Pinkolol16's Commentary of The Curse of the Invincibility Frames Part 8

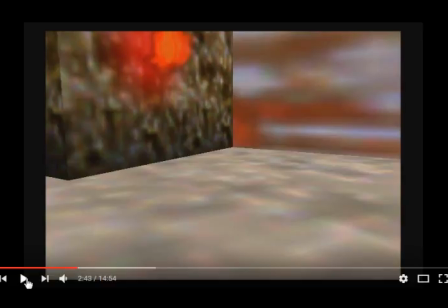[8:19]
could and yet I show it in the very next scene behind SMG4 fan anyway so I don't know what my decision-making was for.
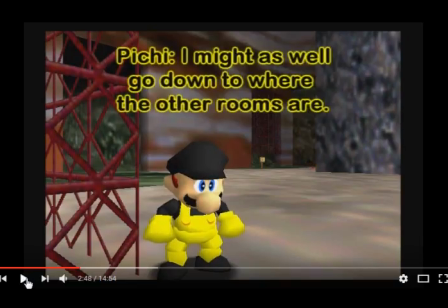[8:30]
It was actually very difficult to just launch him into the wall like that. I wanted him to actually just run into the wall as like a cartoon where the character would just run into a wall and go splat but the thing with Super Mario 64 even if you run into a wall and go So,
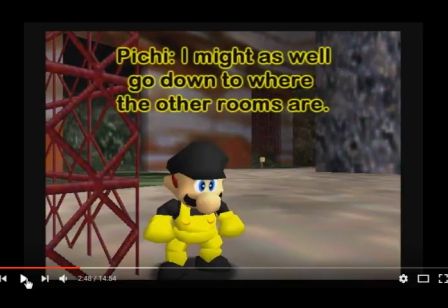[8:46]
like, if you run into that wall from the farthest distance, you're not going to actually splat at it. You're going to end up, you know, just wall-hugging it. So instead, I dived at it instead to help it further.
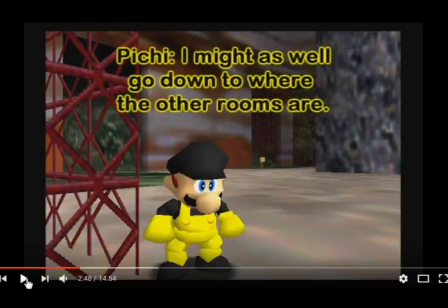[9:04]
To help it accurately explain what I was trying to show, that Mario Bloopers guy is scared.
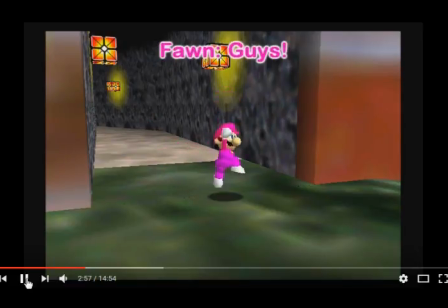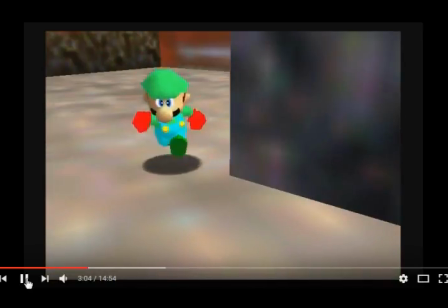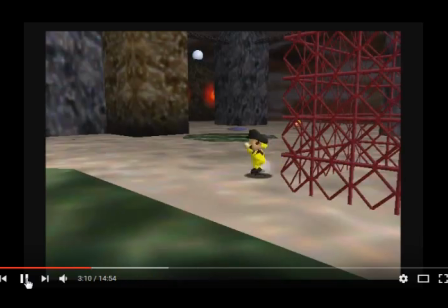This part of the song is what I meant, is why I tend to use this song often.
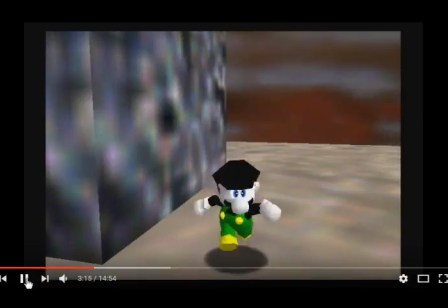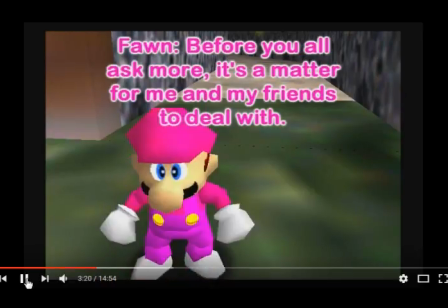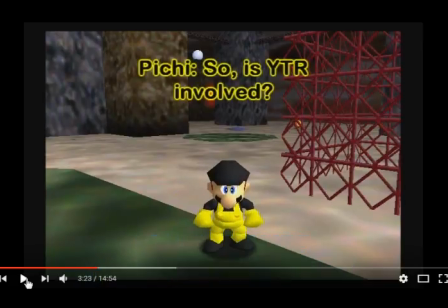[9:52]
And then I just end it right there, in the middle of the scene as well, something I don't usually do nowadays.
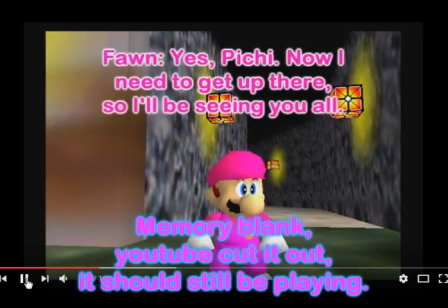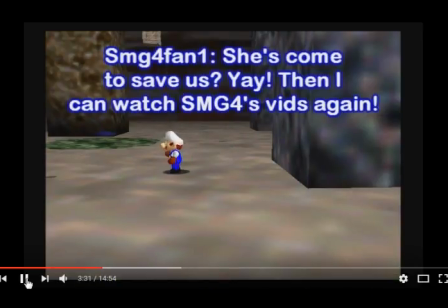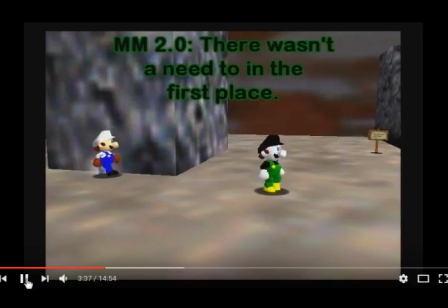I don't, sometimes when I don't have an idea of what to put in a scene, because this scene wildly changes the atmosphere, like oh, yay we're gonna save,
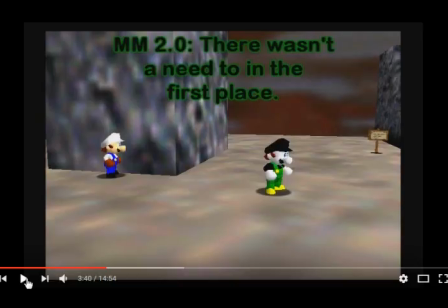[10:27]
save each other, there's no need to panic there wasn't a need to in the first place which is a mocking compared to cheeriness so that would be two songs and I don't want to do that and especially like two overused songs when I wouldn't have enough
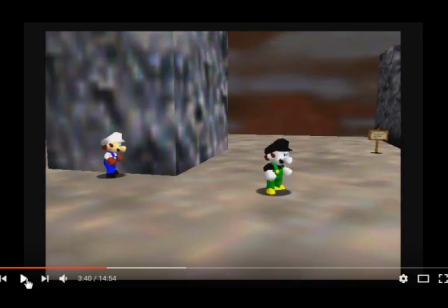[10:41]
so I'll put silence if there's something that I really don't understand what's fitting for a scene and
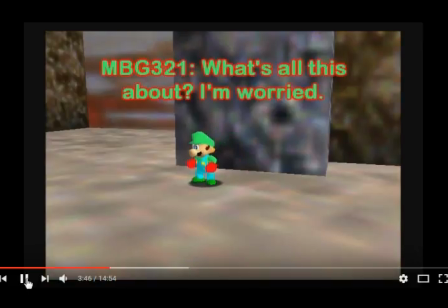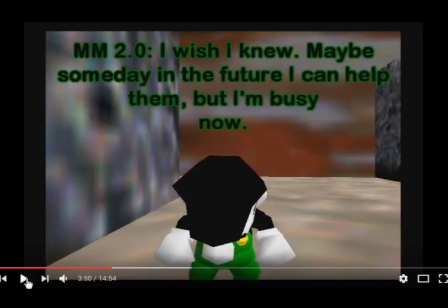[10:57]
then now since it changes to confusion it wouldn't make any sense.
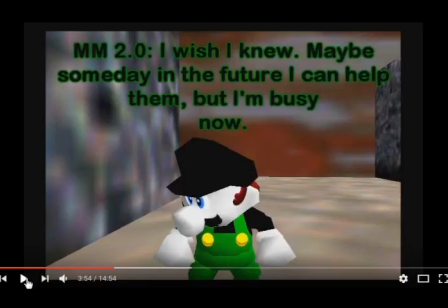[11:05]
I was trying to hint at a potential role for him in the future in my series since he was meant probably meant to be in there but after what we've gone through there's no way I would be doing it in the same way now.
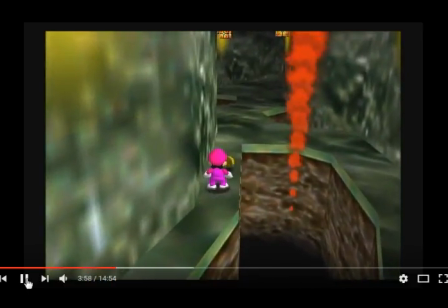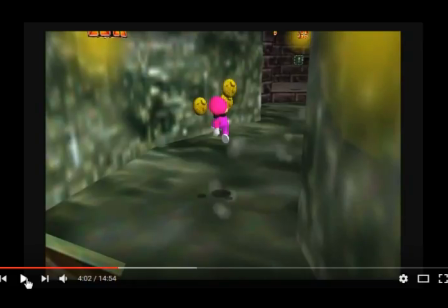[11:29]
The sad part is I actually wanted to collect 100 coins right there that was like the same where I was supposed to be oh yeah she's collected 100 coins so I did it in this scene instead.
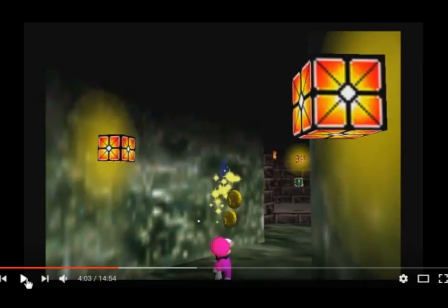[11:38]
Have a show like she was collecting the last final coins, I guess.
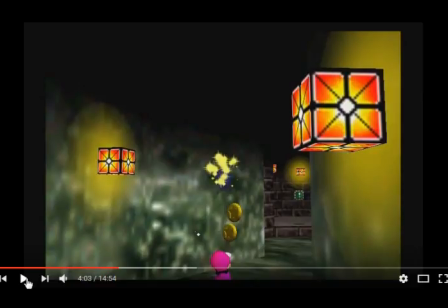[11:41]
In reality, I always use a code for these sorts of things, and then they collect the few coins that I see in the story, so they're like, if you see me collecting a few coins, I haven't activated the code yet, and I've only probably collected like four coins before that point, because of the fact that I want this to be story, um, scene, and not gameplay scene.